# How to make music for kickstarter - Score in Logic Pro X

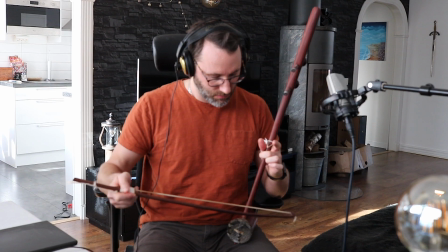And for this part with the demon in the background, I added more scrubbing, this second layer of scrubbing.
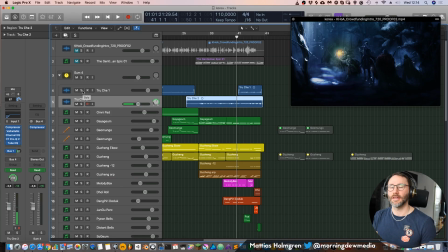And also for the end, I was doing the scrubbing and increasing the dynamic.
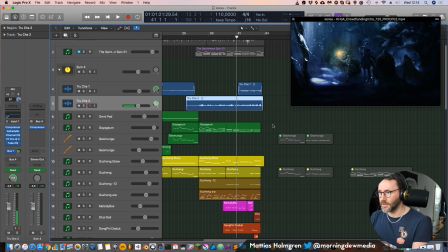So we have this crescendo for the end.
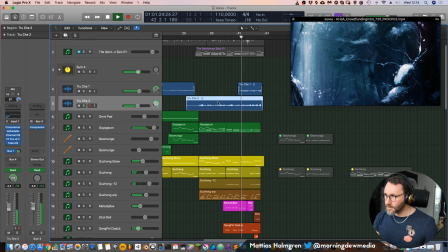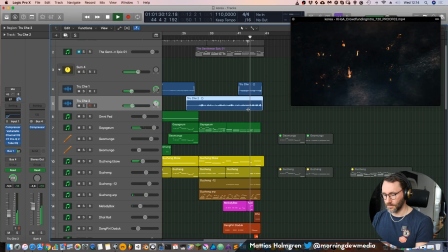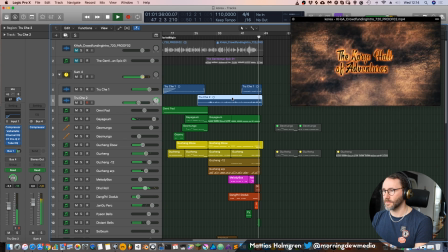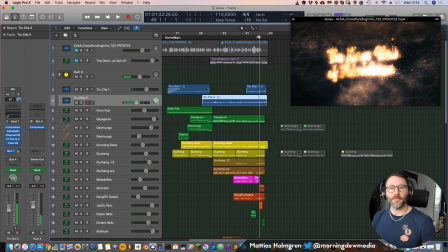Extra material. Yeah, so that's the score for the Koryo Hall of Adventures.
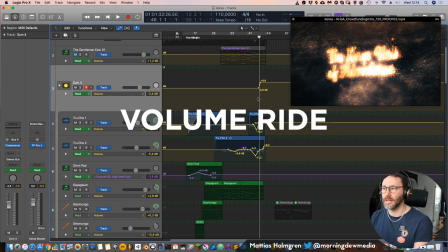And the final thing that I did was just adding a little bit of volume ride, because you can see I have all the instruments on a bus.
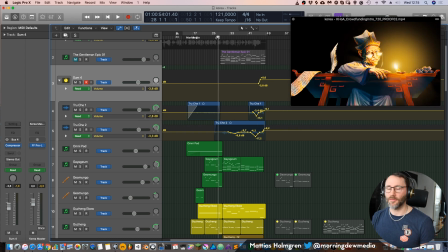And to make it fit with the voiceover, I decreased the volume to -3.8 decibels during the voiceover section. And as soon as the voiceover ends, at the end of the trailer, I boost it up to 0 dB, so we have full sound spectrum power at the end. Now, if you want to support the Koryo Hall of Adventures Kickstarter campaign, you can check the link in the description to Red Scale's publishing webpage. I hope you enjoyed this little behind the scenes video. Please shoot me any comments in the comments section if you have any questions on this scoring session. Now you can continue and watch my next video. My name is Mattias, and thanks for watching today. See you in the next video. Bye bye. Extra material.